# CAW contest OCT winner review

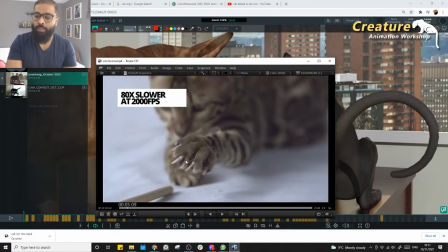If you see this cat in slow motion sort of a shot, right? See, it's never the same from there to there. Even though it's a weird camera view, you could still see the breakdowns quite nicely, right?
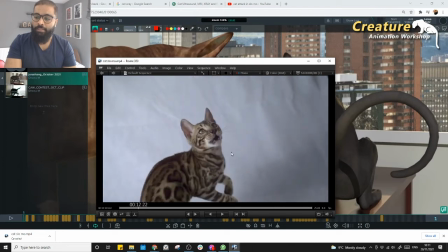So it's not yeah, the places like this. Look at this. It's kind of start from here,
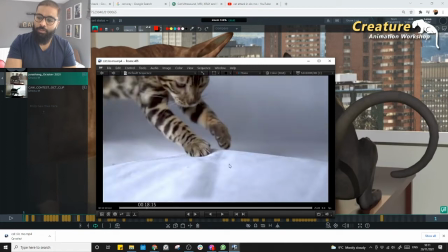breakdown, right? So yeah, look at this.
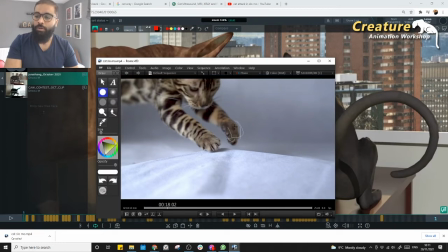This rotation of the paw, like you see this rotation of the paw to keep on coming in, and how they kind of opens up, right? Kind of really spreads, and then we keep on going, like this sort of a shape, right?
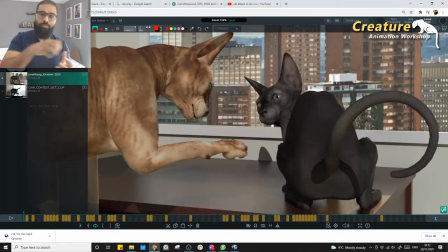Every time when you do the attack also, right, you're gonna have like this sort of that sort of a swipe, right?
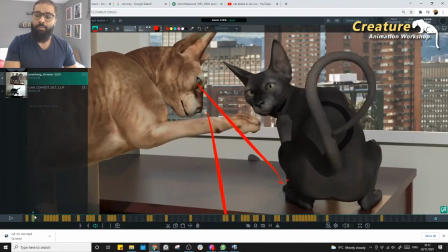Would be definitely good, but right now what we're doing is just this.
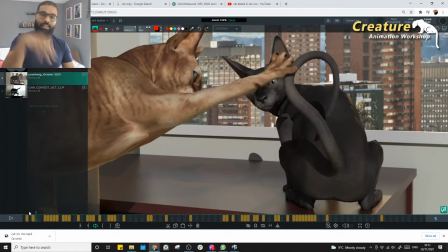So it would be nice to see, not really like a 2D, or like have or it's not 2D but too much of cartoony breakdown. Would be nice to have that sort of a small breakdown could actually do the job. So there's not much of a breakdowns. And again, even this opening up this, right, the great,
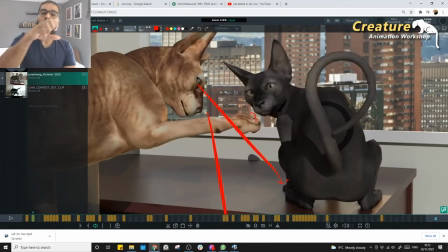but before opening probably could have a close one, and then open and then swipe.
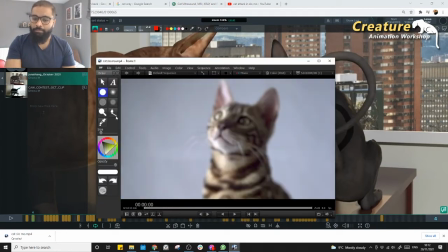Like if you see there's other references here. um yeah, it's interesting to see how they kind of look at.
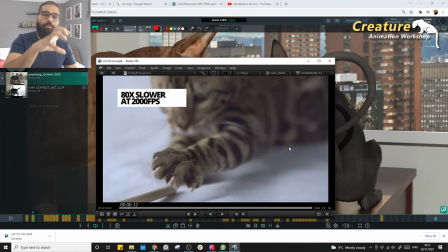Yeah, look at that. So only on the swipe, like you could actually go a little bit more drag, and then like that sort of a thing can be definitely helpful. Breaking those things can be definitely helpful. Another thing, like coming to the polish, right?
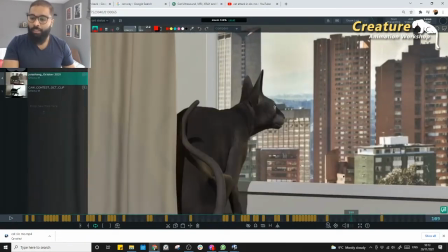So but when you kind of yeah, I think especially here it's very evident and clear, right?
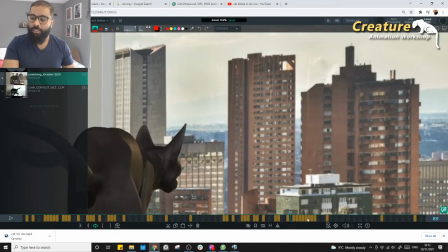So if you see this head turns, right, they're really really sharp.
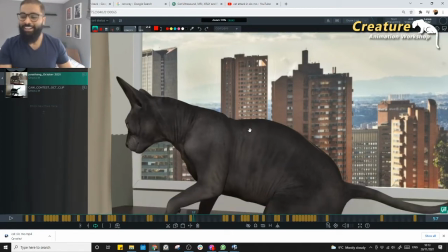Look at that, super sharp. It looks like you run out of time and then you finish the shot. I can understand, but it would be always nice to actually kind of every time you move, right?
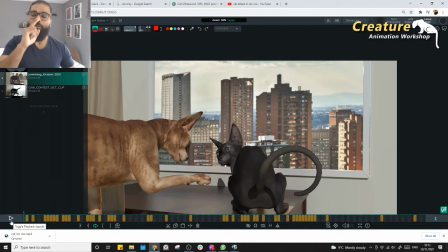So it's always nice to track the nose or eyes, right? It's kind of not just this and then dead, kind of really, if I'm actually tracking my nose tip, right, kind of like this, bit of that, right? It kind of ends like that. If you see any slow motion reference, you kind of feel that really nicely.
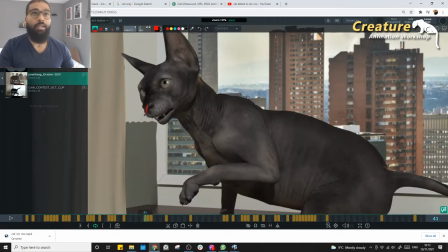And again, the places like this is a really good time, like you can actually kind of really like that sort of a small. It's not really like it's not really just coming and stopping like that, like a really sharp shapes.
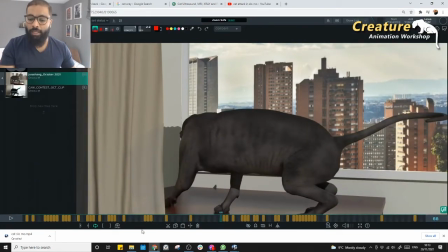So it's always nice to have that sort of arc shapes in the body. And again, Head slightly feels very stiff, like all this part of the body here, right?
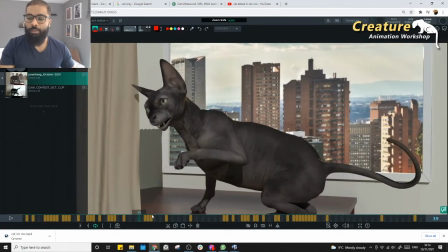Whoop, whoop, look at this. This entire body goes together. That never happens, right? Look at this, the whole section, right? So many frames.
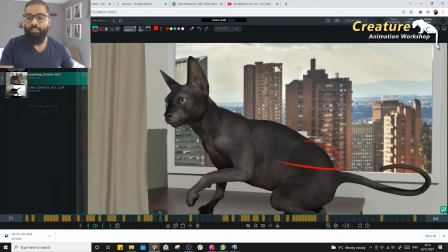It's all look like you're just animating the COG. So that's another way of, there's a clean way of animating, not really use the rotations in particular order so that it just moves everything. So how can we break it down? These are the some really, nice workflow techniques, can be added to your work, like, how to break that down.
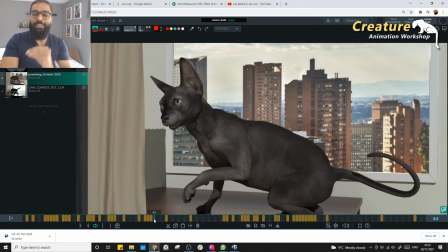What the main concern is, we shouldn't be seeing the whole creator going because it never happens.
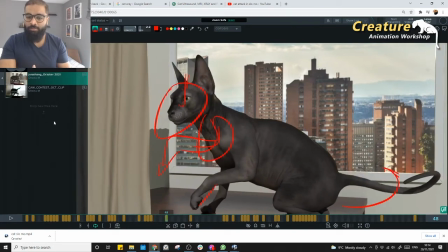What's the frame range? This is 39 to 48, right? So 39 to 48.
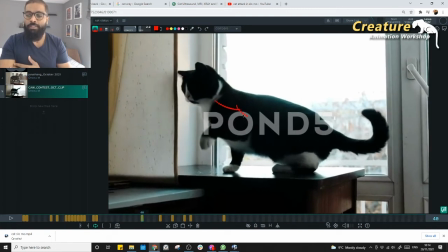Look at that. 39 to 48 is he's actually compressing the chest back and trying to calm down a bit, and then compressing the chest back to the spine to get the spine shape, and then you're trying to like bring in back the whole thing.
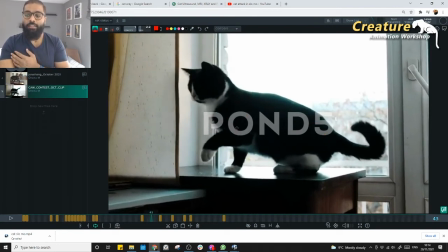It's not really moving all together. It's kind of a hand coming down. It's compressing. This is rolling down, and then this kind of pressing down. So there's so many things happening, and then once it's kind of a stop there,
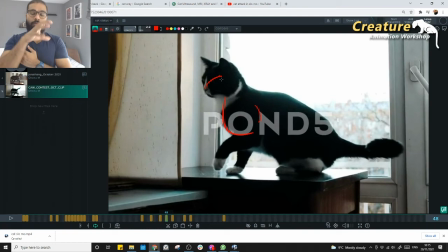and the head is like kind of you know taking it back and then kind of looking up now. So it's not really all of them going together. So it's always nice to have that breakdowns happens.
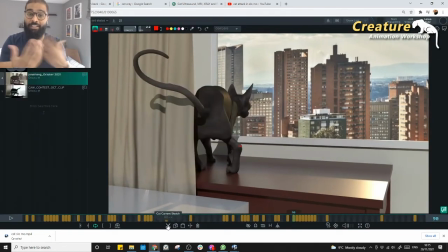Nice to see the breakdowns there. So that would actually elevate this to that naturalism level sort of thing.
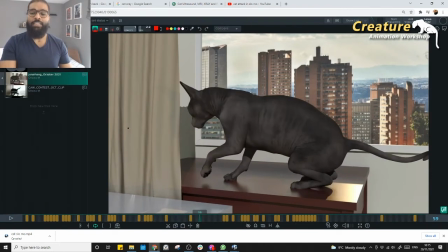It brings to that level where that's where animator and a good animator goes, right? Breaking down, adding those extra believability details.
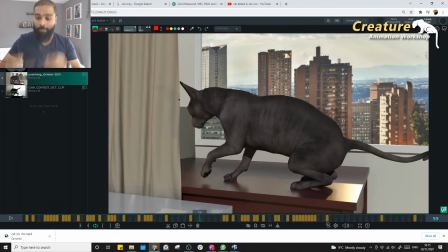That's where we need to see ourselves and we need to push our animation into. But yeah, apart from that, it's really good shot, man.
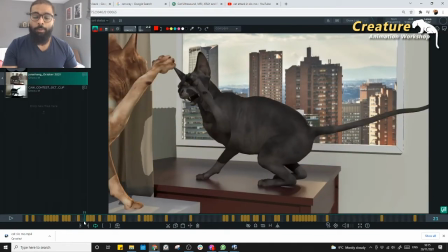Really nice. I would really like to play with the ears as well a little bit more.
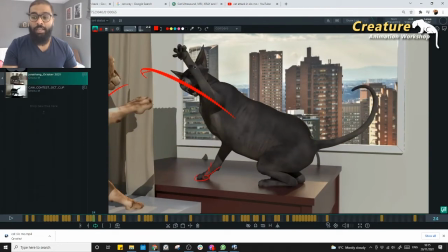They're slightly rigid at the moment, and I don't know what sort of a time you didn't have, but I would really like when they're actually angular, they're gonna go like a little bit more, to go slightly backwards, and they kind of go there and really dead.
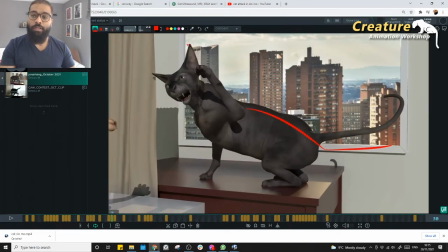So I would always try to follow that arc on the ears all the time.
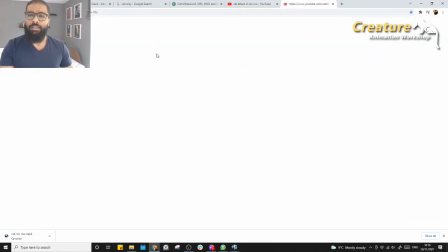Like I mean, not just this guy, any guy. Like if you see um,
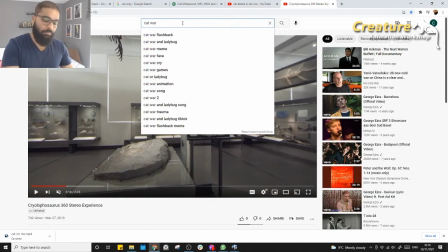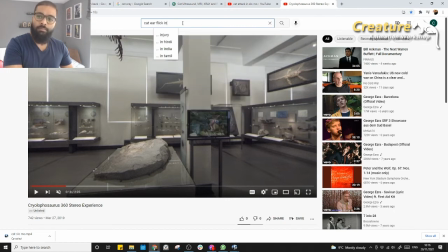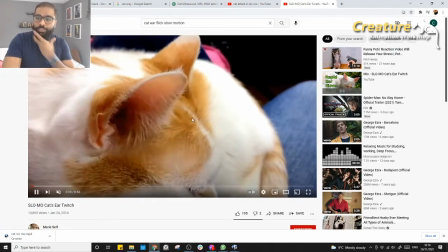any animal, cow, buffalo, anything like the sheep, like when you see them slow motion, right, they never look at the arcs.
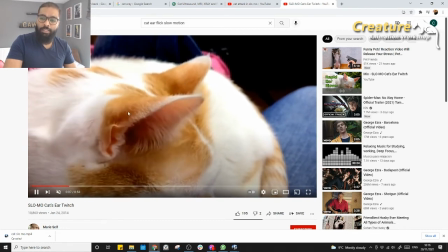Is such a cool arc is actually completing there. Look at that. So they doesn't stop.
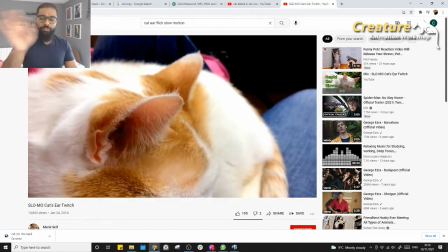They kind of boom and they're like boom again, right? So they because it's kind of all the joints they kind of go like that.
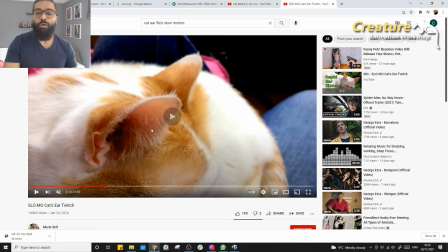They can't just in one direction, right? It's kind of that. So if you could actually try to work on that, like not to kill exactly, once you're like boom, boom, boom.
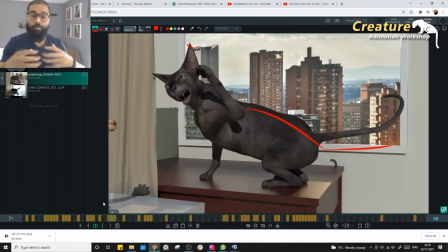So that like boom, bit of that small reaction because that's what it's going to keep your cat alive.
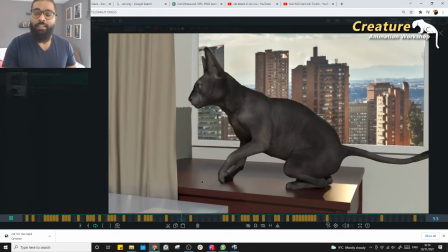That's what it's going to bring the organicness to the cat. So yeah, those elements can be definitely helpful if you are putting that into the polish.
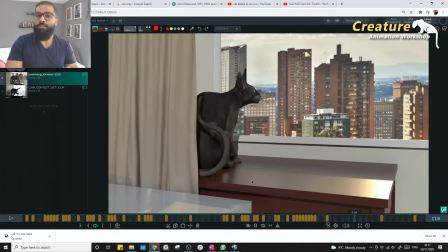Try to push this to a really good polish level. Can be a great shot in your reel, and yeah, the reactions on this after you drop,
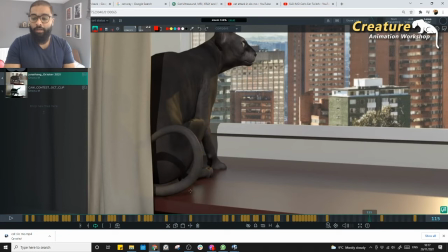it's not much of the relaxing mechanism going on. And instead of having the straight, I would bring a little bit more, a little bit more inward like that. So it can be definitely helpful, and some sort of a relaxation after you sit down, bit of that on the hip, and bit of a tail as well.
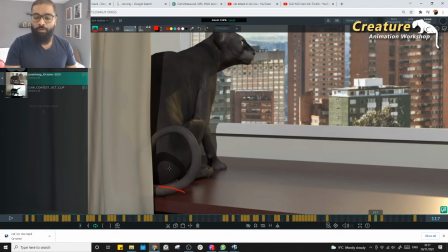How it's kind of reacting. So just kind of a soft down little bit, or kind of now it starts speaking on its own language.
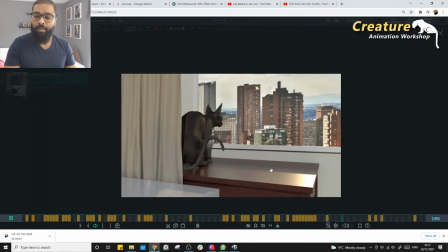Now it's all reaction, so you just kind of come in there and you kind of, I really like that bit again.
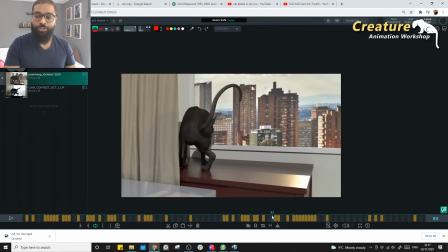Look at this. The entire tail is going together like whole shape, right? All the shape is really going together. So there is a two elements overall I see, right? I mean, I'm not gonna give you comments on break everything, make it smoother, but what I'm trying to tell here is
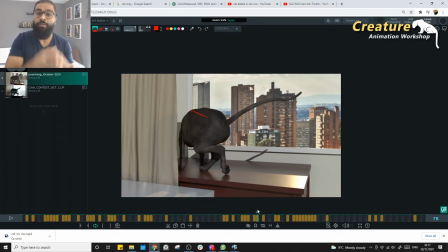to bring that natural essence from the reference and what we can observe detail from reference and what we can actually put in here. That's one form of looking at the shot. Another form is once you have all these details, right, then you will have your breakdowns automatically.
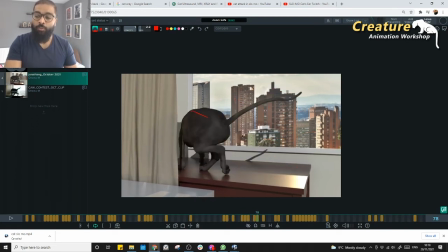You don't need to worry about the breakdowns. So right now, this is a dragging mechanism happening here, and then he's kind of okay. Now I'm in good shape, and then as soon as you touch the curtain, he's like, oh shit, this is really bad, and then he's like, I don't like it.
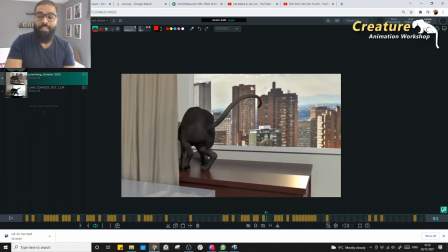Let me come back. That's reaction is good, but here, is he reacted by the hip or is he doing its own thing? If you can keep that reason behind the movement, then you wouldn't have this
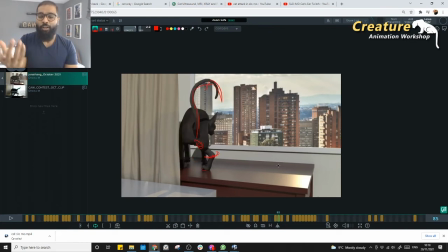rough, sort of a straight line. Is he controlled by the hip? If he's controlled by the hip, then you have a really nice overlap. Overlap is this. Or if you have his own mind, he will be doing some sort of a small movements.
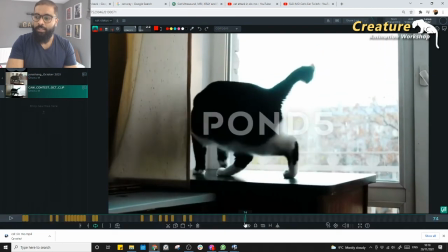I'm not really sure how it's in reference. Let me see. Yeah, look at that. He just like, okay, now I'm kind of done with him.
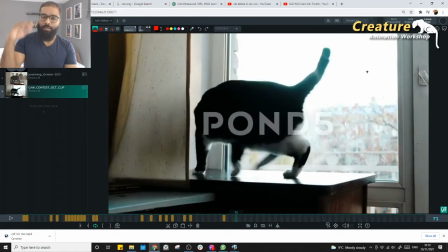Now let me look at this paper. Let me go back and sit like properly, like and then so you have his own mind there.
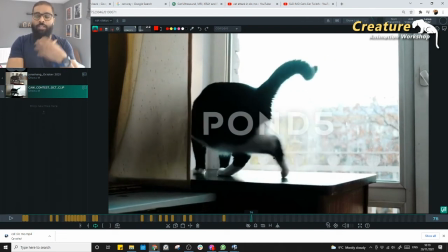So is he have that's what the reason behind the movement we need to understand. So if you can understand that, if you do that, in your assignment.
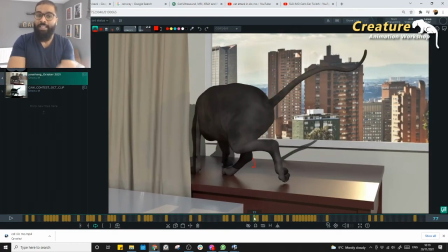So what is the reason here the tail is going stiff? Am I actually animating the tail by its own brain, like tail have its own brain, or is it a reaction of the hip?
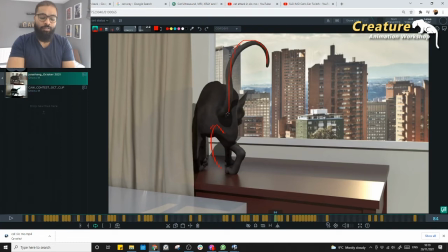Once you know that, then you wouldn't have this sort of a straight tail going on. I don't want to give comment like, oh, you could have broken the tail. But what is the reason behind breaking the tail?